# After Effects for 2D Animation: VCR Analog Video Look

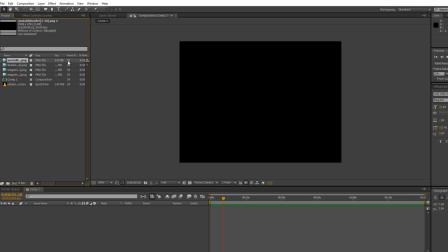[4:27]
But sometimes when you import them, they hit 30 frames. That's the default.
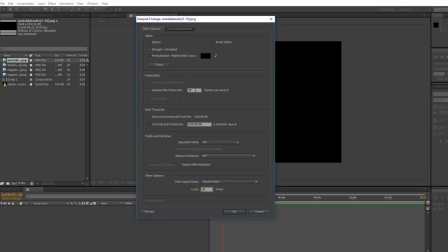[4:32]
You might need to change that. I'm going to set it to loop, let's say 20 times, and I'm going to force it back to 24, like I had it. So interpret it. This sometimes happens when you import them into export them into PNG sequences.
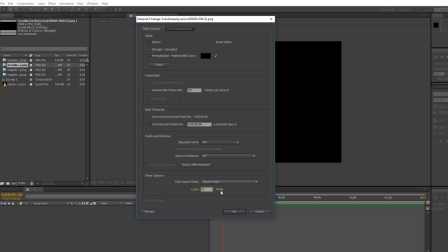[4:47]
They turn them into 30 FPS. So I'm just gonna fix this all. Switch them back to 24. Make it loop longer because they're only 13 frames, so they need to loop longer. 24 and 20 times. All right. So I'm just gonna save this quickly.
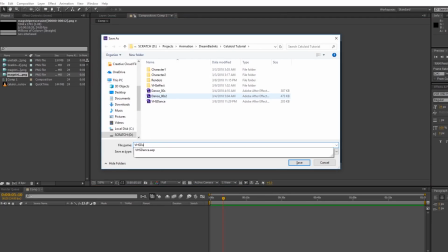[5:06]
Let's just call this VHS dance tutorial. Alright, save.
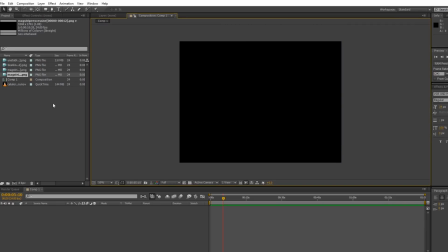[5:12]
And I am going to first put in my
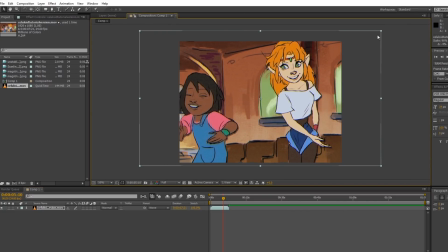[5:17]
animation that I did for the two girls, the cell tutorial. And I'm just going to adjust it, make sure it fits properly in the 4x3.
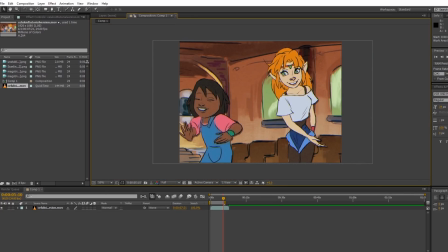[5:28]
And I'm going to just shrink down the render or the preview.
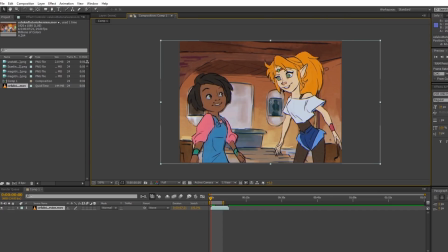[5:34]
And if we preview it, I'm just trying to make sure that it fits properly. This is what it looks like in the 4x3 ratio. Alright, so before we actually start doing anything, I want to pre-compose this because we might add some effects on top of this whole image.
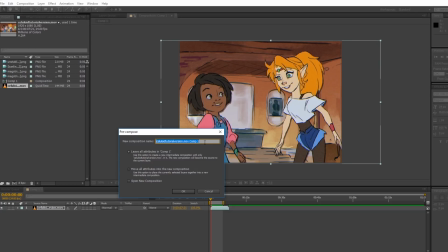[5:50]
So I'm just going to call this post cell. And now this is where we can start adding in the effects, the VHS effects.
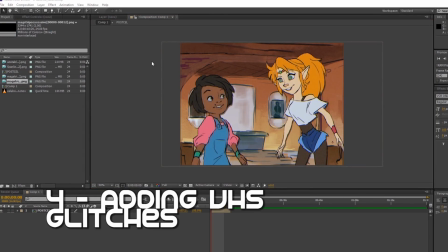[6:04]
So here's where the fun begins. We're actually going to make some VHS looking effects now.
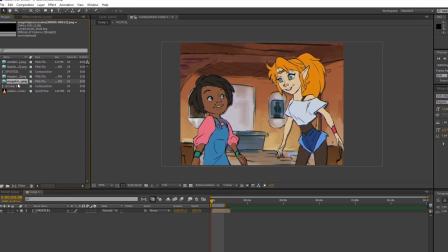[6:10]
I'm going to select my Magstripe Excessive. I'm going to slap it down.
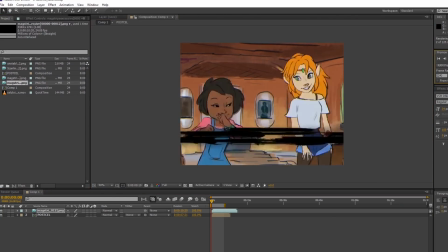[6:15]
And I'm going to just preview how it looks when played. Now, I don't want this black. I actually want it white or gray, kind of like what you'd sometimes see in a VHS tape.
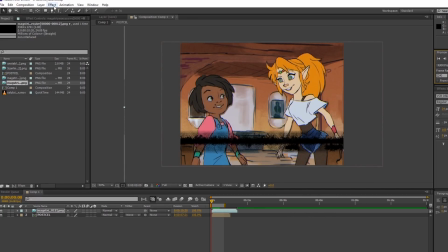[6:25]
So what you could do is you go to Effect, Color Correction. I won't go to Brightness and Contrast. I'll actually go to Hue and Saturation, and I'll bump the lightness to something gray.
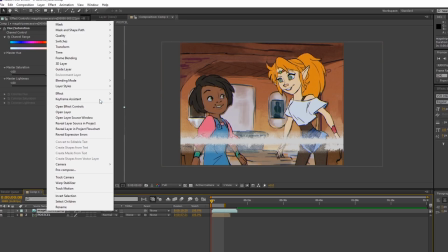[6:38]
I'm going to right-click on the Magstripe, go to Layer Styles, and drop the shadow.
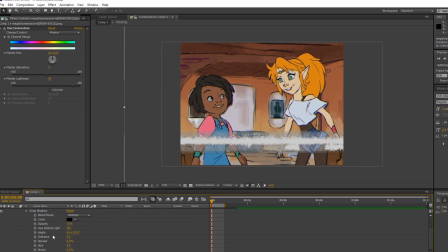[6:43]
So you have this pretty sharp shadow. And I'm going to remove the size, so when I add distance, it creates a more bold looking, it just adds more texture to it. You could also add a stroke to it, so Layer Styles, Stroke.
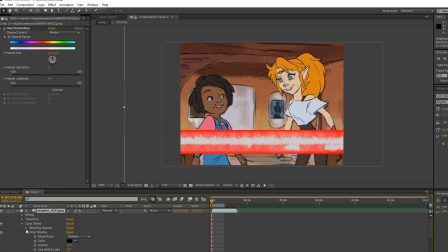[7:02]
I'm going to change the color of the stroke to, let's say, black. And I'm going to just shrink the size to 1 pixel or less. Maybe turn on the opacity.
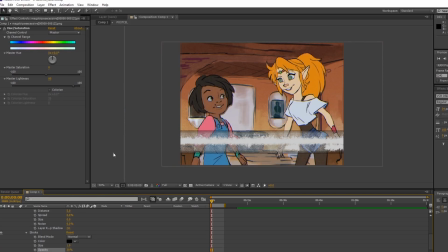[7:19]
So let's go with that for now. Alright, so if we actually preview what we have,
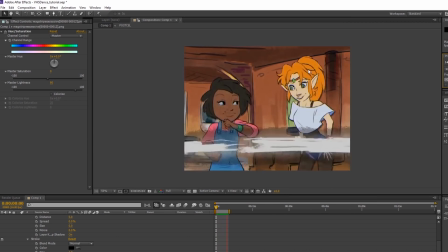[7:27]
we're nearly there, but we need to add some of that distortion effect that gives it that imperfection.
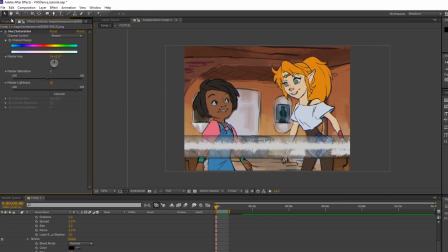[7:34]
So I'm actually going to go back and select the excessive Magstripe,
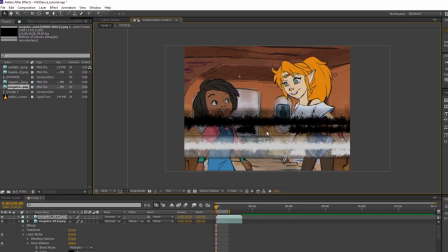[7:38]
but instead of turning it into a different color or adding an effect, we're going to change it into an adjustment layer.
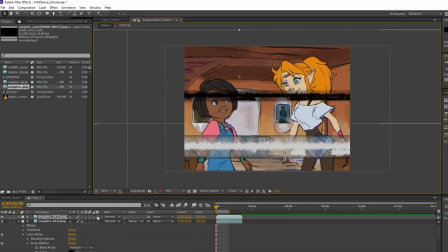[7:45]
So this means that if I turn it to an adjustment layer, and if I add effects, it'll be invisible, but if I add effects, it'll actually affect everything that's underneath this Magstripe.
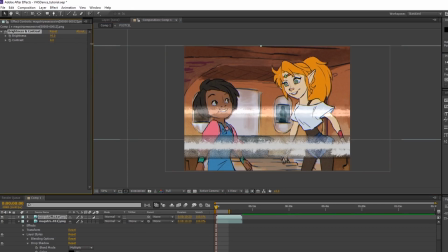[7:57]
So let's say if I go to brightness and contrast and turn on the brightness, it's actually turning the brightness of the image below.
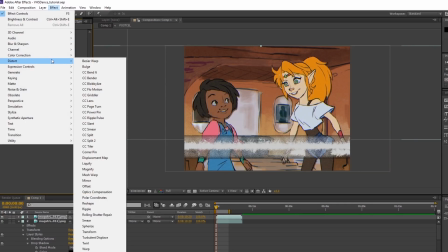[8:06]
But for this case, we actually want to distort it. So go to distort, and we're going to choose something like displacement map.
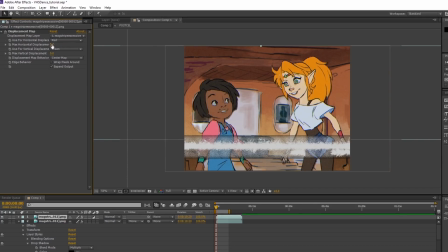[8:13]
And as you can see, it's already starting to distort something. So I'm just going to bump this up to maybe 60, 75.
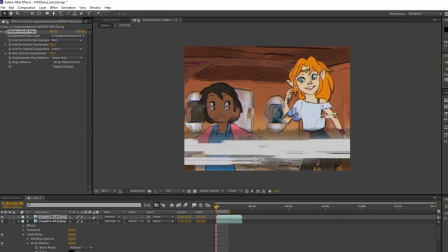[8:22]
And if we preview it, you can already see some of that distortion going on. Maybe this isn't the right option for it. We actually want it more bolder. So I'm going to go for half maybe.
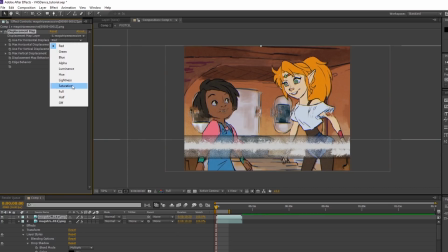[8:33]
Let's see, half.